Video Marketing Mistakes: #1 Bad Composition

Hi I'm Heidi and I'm Kelly from Taphouse Media here to tell you about five video marketing mistakes to avoid if you want to improve the quality and efficacy of your marketing videos. Mistake number one, bad composition. It's almost always best practice to shoot in landscape mode.
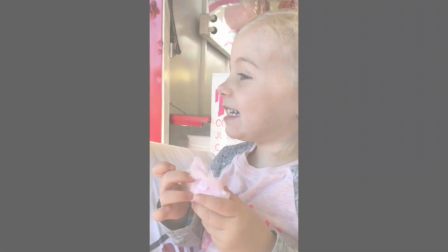[0:15]
Every social media platform is set up to display videos horizontally so you can avoid those black bands on the side that you get when you film vertically.
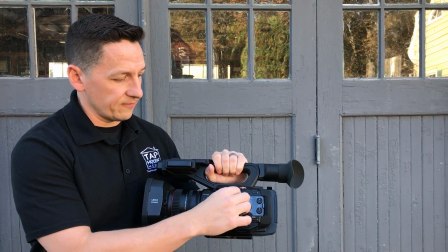[0:22]
Get up close to your subject. If it's a person Speaking, aim for the chest and up, and hold the camera at eye level, not below.
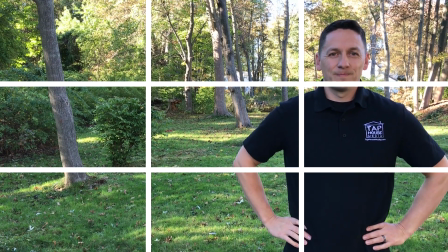[0:30]
Practice the rule of thirds to keep your videos well-balanced and more interesting. Set your subject off to the right or left third of the frame.
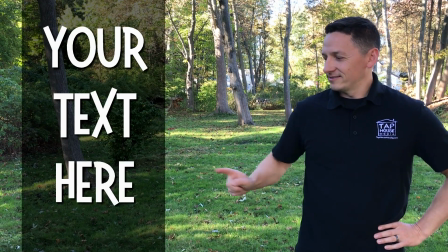[0:36]
This also leaves space for text on the screen on the opposite side if you need it. Ask yourself what's in the frame.
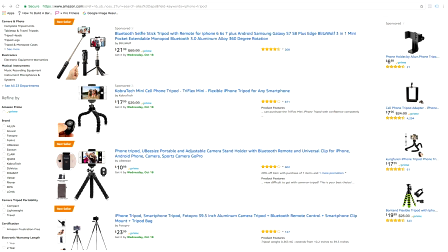[0:41]
Keep your fingers out of the frame by using a phone tripod, like this one, for about $10 from Amazon.
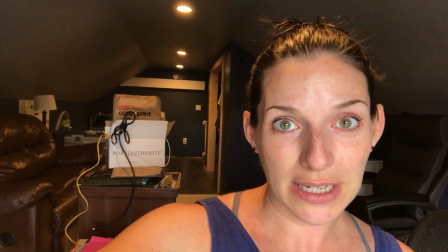[0:46]
It will steady your shot and keep you hands-free. What else is in the background? Keep clutter and junk out of there to avoid distractions. Stay tuned for the next video marketing mistake to avoid and check us out at TapHouseMedia.com